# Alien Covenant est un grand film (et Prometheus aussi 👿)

ça fait que renforcer le mystère c'est que cet univers est extrêmement vaste et on n'en voit qu'une infime partie ensuite il y a tout un côté 2001,
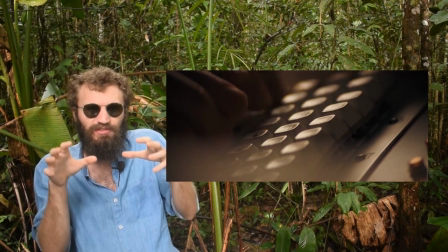l'Odyssée de l'espace que j'aime beaucoup dans le film, avec vous savez l'ordinateur qui s'appelle Mother qui donne des réponses,
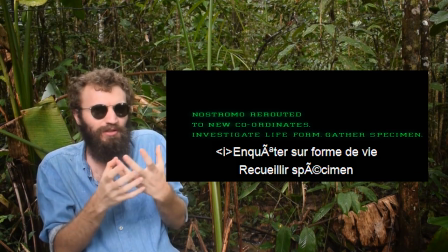il faut taper au clavier dans une salle un peu spéciale avec un androïde aussi qui est là et qui lui connait les vraies intentions de la compagnie,
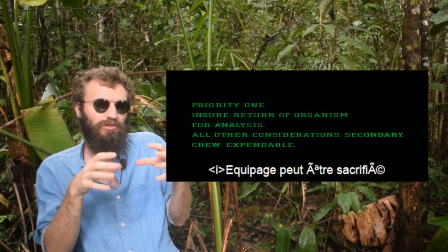androïde qui devient fou et qui est totalement fasciné par cet alien et c'est une constante dans la saga ce que j'aime moi c'est la fascination des personnages pour cet alien, pour cette créature qui est soi-disant parfaite et donc vraiment pour moi le premier alien c'est un bijou Je trouve l'ambiance, les scènes de tension extrêmement bien gérées parce que, évidemment, cet équipage est totalement sous-équipé. Et le fait que les personnages se sentent en danger parce qu'ils sont face à quelque chose qu'ils ne comprennent pas et qu'ils ne peuvent pas comprendre dans un univers immense, seul, se trouve ça profondément terrifiant. C'est des idées absolument terrifiantes. Et pour moi, la Ridley Slot a fait un très bon film.
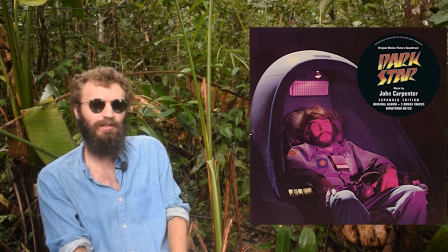D'ailleurs, si vous voulez rigoler, vous pouvez regarder un film de John Carpenter qui s'appelle Dark Star, qui raconte la même chose avec un ballon de baudruche à la place de l'Alien.
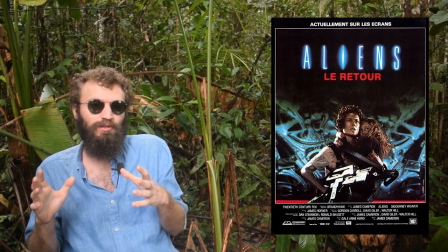C'est pas mal, hein ? En vrai, c'est pas mal. Ensuite, j'en viens à Aliens de James Cameron. Alors, Aliens, je sais que c'est pour beaucoup de personnes leur film Alien préféré. Et moi, c'est sans doute celui que j'aime le moins. Et je vais donc vous expliquer pourquoi. Donc, comme je vous l'ai dit, moi, ce que j'avais adoré dans Alien, c'était le mystère, le côté vraiment mystérieux. Et moi, je me souviens, lorsque j'avais acheté la jaquette du DVD, il y avait le DVD dedans aussi, mais lorsque j'ai acheté mon DVD, je lisais la jaquette, après avoir vu le premier Alien, et je me dis, « Putain, il retourne sur la planète où il y a les aliens, ça va être fou, on va revoir le vaisseau alien, on va revoir le Space Jockey, ça va être juste dingue. » En fait, ça va être extrêmement mystérieux, on va peut-être apprendre des choses. Enfin, vraiment, je sentais qu'il y avait un côté mythologique qui aurait dû être dans ce film-là et que je n'ai absolument pas retrouvé en voyant le film Alien. Aussi, je comprends bien ce qui a voulu faire James Cameron, mais je ne trouve pas ça forcément très réussi. C'est-à-dire qu'autant ils gèrent pour moi extrêmement bien toutes les scènes de tension, les scènes de tension, vous savez,
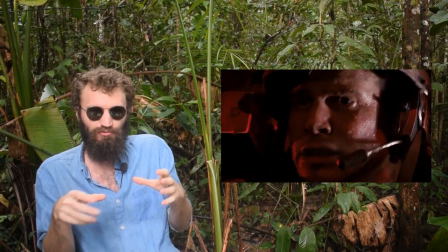où on regarde en fait un appareil, que ça soit le compteur de munitions des tourelles qui défonce les aliens,
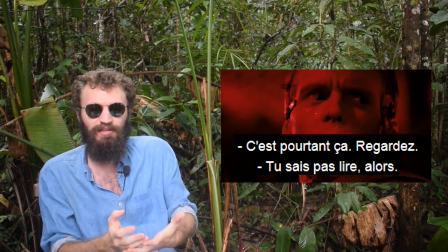que ça soit le radar qui indique où sont les aliens, ça, je trouve ça parfait.
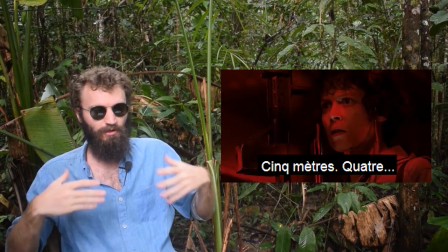C'est extrêmement réussi lorsqu'ils sont là dans leur pièce et qu'ils voient le radar qui leur indique que les aliens devraient être dans la pièce et qu'en fait, ils n'y sont pas et qu'ils ne savent pas,
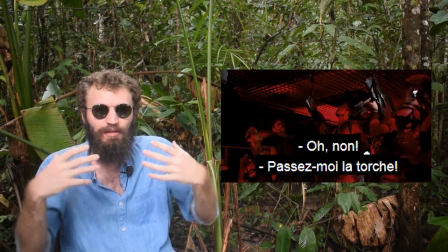ils se posent la question de où est-ce qu'ils sont. C'est extrêmement flippant. C'est-à-dire qu'il y a vraiment une scène de tension qui fonctionne tellement bien, vraiment extrêmement bien.
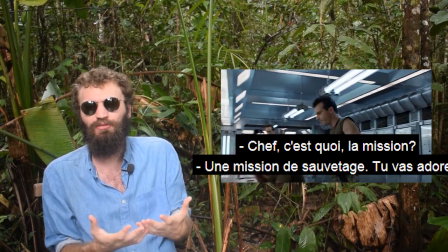Le problème c'est que pour moi à côté, je suis désolé mais les personnages je m'en fous, c'est-à-dire que c'est des marines, c'est-à-dire qu'il n'y a pas de personnages auxquels je peux m'attacher là-dedans,
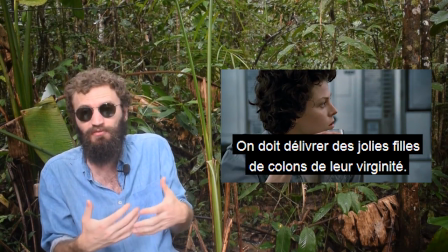pour moi oui c'est de la merde, en plus ces dialogues c'est des marines, c'est un peu des beaufs, c'est un peu des débiles, et finalement le personnage le plus sympathique ça va être Bishop l'androïde. Ensuite, sur les personnages, je suis désolé, mais moi, Newt, autant elle a 2-3 répliques que j'aime bien, et on va en revenir quand on va parler du 4, notamment la réplique où elle dit,
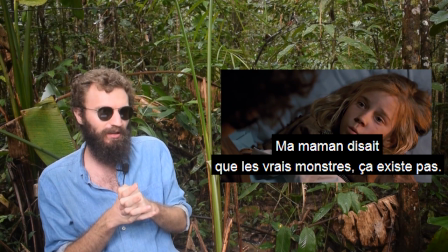oui, ma maman m'a toujours dit que les monstres n'existaient pas, mais elle avait tort, enfin, ils existent. Si on accepte ce genre de petite réplique-là, je trouve son personnage, en fait, il est nian-nian, c'est-à-dire qu'en fait, moi, je m'en fous de voir Ripley perdre sa fille au début du film, pour ensuite trouver une fille de substitution, une fille qui l'appelle maman, je vous avoue que quand lors que j'ai revu le film pour faire cette vidéo et que j'ai vu la gamine l'appeler maman à la fin mais j'ai pouffé de rire, pour moi c'était pas possible c'est quoi cette merde ? c'est tellement pas subtil et puis c'est tellement en fait on s'en fout
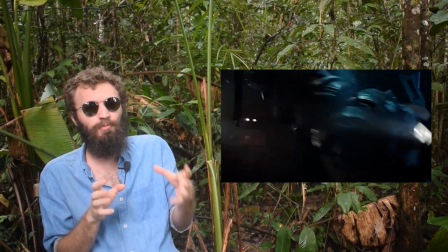et pour finir avec Aliens je dirais aussi que parfois l'action est un peu bordélique,
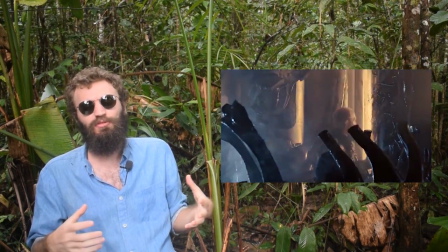lorsque ça canarde dans tous les sens alors que les aliens attaquent à plusieurs je trouve que c'est vraiment un peu le bordel et qu'on suit pas forcément très bien ce qui se passe
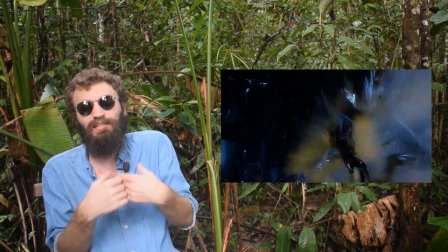c'est censé être un peu le chaos mais je trouve ce chaos pas forcément très bien représenté et très agréable à regarder Et même les scènes d'action qui se veulent un peu badass,
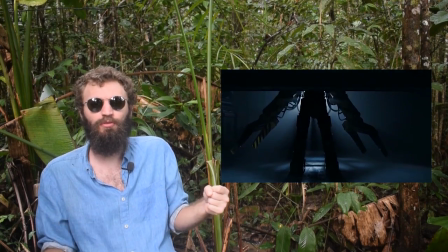un peu mauvais cul, notamment avec Ripley lorsqu'elle prend son élévateur de je sais pas quoi et qu'elle combat la reine alien,
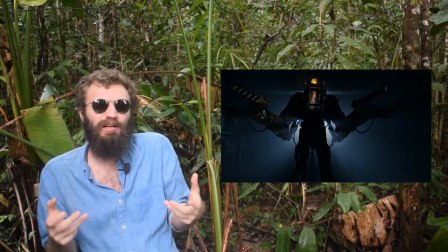je suis désolé, je trouve pas ça très réussi non plus.